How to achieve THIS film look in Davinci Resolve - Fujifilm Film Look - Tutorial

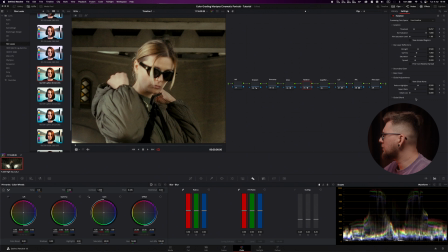I'm not gonna change any other things.
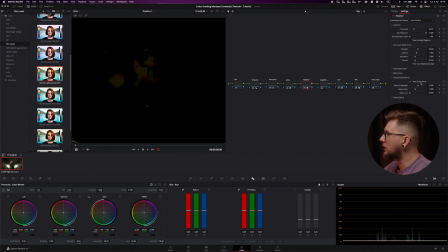This is how it looks when you see the glow alone, so that's not too much affecting the skin.
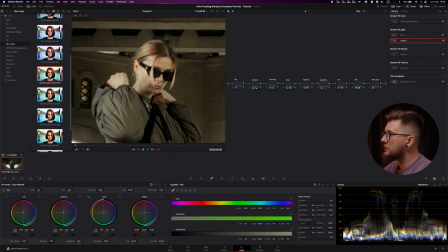So now we are going to do our qualifier on the skin, and we're just going to select the skin and we're going to see that effect over here.
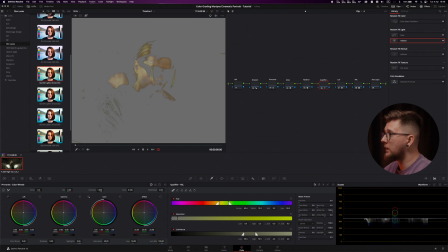If we press over here, it's going to show us what we are selecting, so we're going to do that, and then we want to move it to where it works the best for us. So it selects only the parts that we want to select like this.
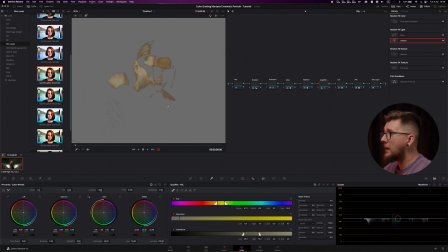Obviously, you can do it better if you're working on that yourself. I'm just going to do a quick qualifier, and I'm pretty happy where that is. And I'm going to blur radius a little bit, and I'm going to denoise it a little bit so we don't get any weird things.
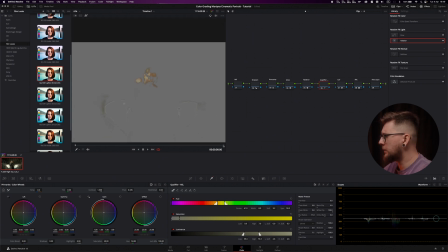It affects a little bit over here, but I don't mind that over here right now. Because otherwise that's going to be difficult to do, but I don't want to make that too complicated in this tutorial.
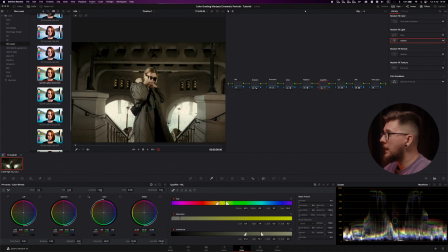So we're just going to leave it there. And as you can see, our face is selected.
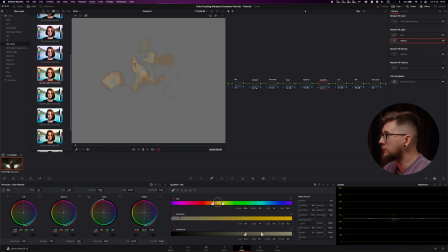Maybe we can move that a little bit towards that and then this. And our face is selected, a little bit of hair.
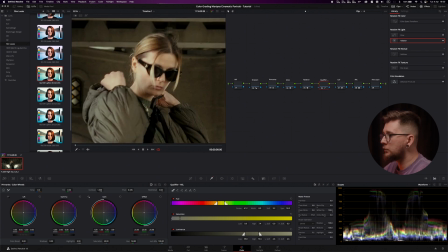And we can now, with this node, move that skin a little bit to the pinker because I didn't like how yellow it was. So now it's a little bit more pink,
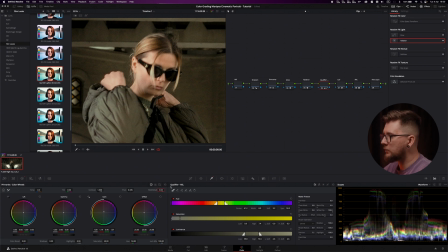and I like that color much more. And also I'm gonna decrease the meat details so the skin is softer, so it's like nice soft pinkish tone, and I like that, and I like how that looks, and that's gonna translate to everything, and it doesn't really affect that much of this part that was selected too. I don't really mind that over here, so that's pretty nice.
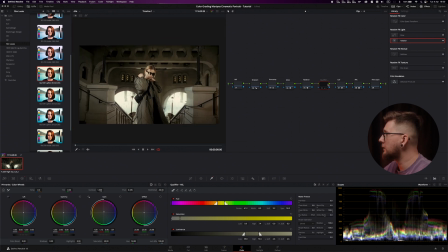So we have our look, we have our qualifier, we have our CST, we have our film print, and then we're gonna add the film grain as well. And again, that's gonna be in the effects, and we're gonna drag that film grain over here and choose 60mm archival,
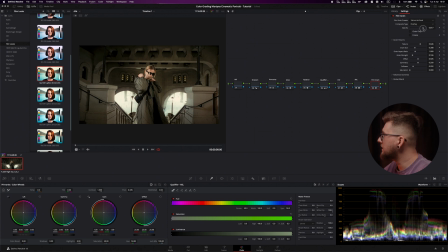and I'm gonna increase the opacity because I want it to be very visible over here, and I'm gonna increase the grain size as well so it's this visible.
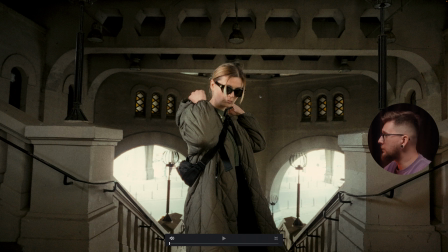So as you can see, it's pretty nice grain, and I like that it's really looking like film with that halation, with that glow, and with that grain.
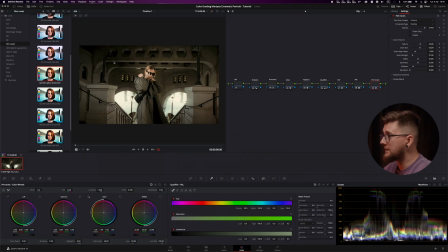I really like that look, and that's the look I wanted to achieve. So if we look at our gallery, and if we look at different look, we can see that the look I had before was a little bit different.
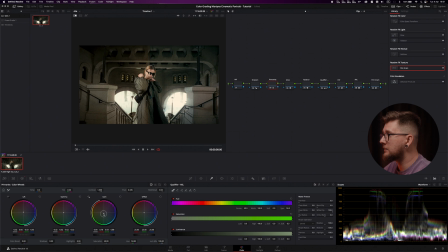So I'm gonna again go to our primaries and try to match it a little bit better.
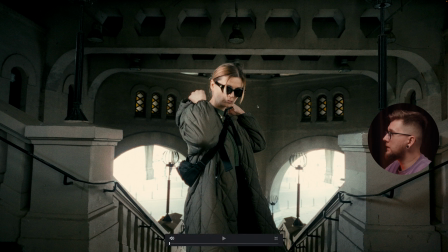So now you can see that we got to our look this way,
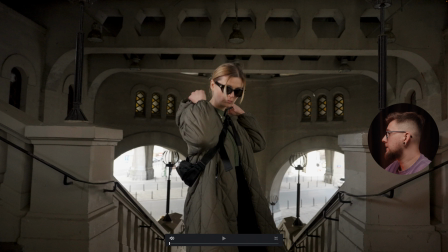and you can see that this is our Rec 709 and this is our look.
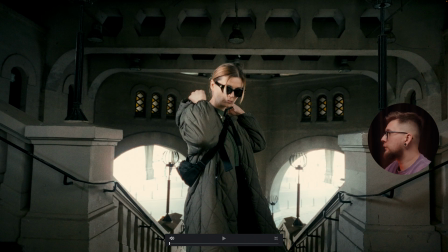And I like the overall mood of the footage. It looks really retro, look really film-like, with that grain, with that glow, and with that halation over here and the colors. I like that look a lot.
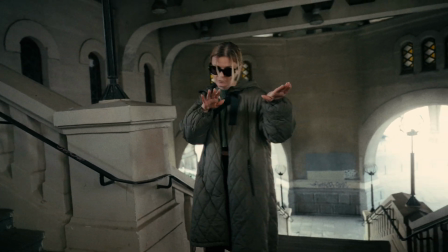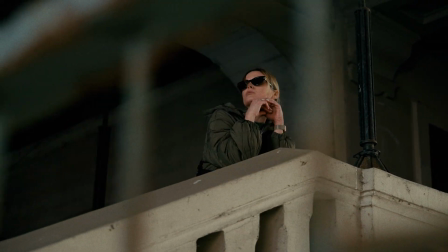I hope you find this information useful, and if you enjoyed this video, please leave it a like, subscribe to my channel, and ring the bell so you don't miss any of my future videos similar to this one. And also please let me know in the comments what you think about this look, and if you'd like more videos about color grading. This is everything in this video. Thanks for watching, and I hope I'll see you in the next one. Bye.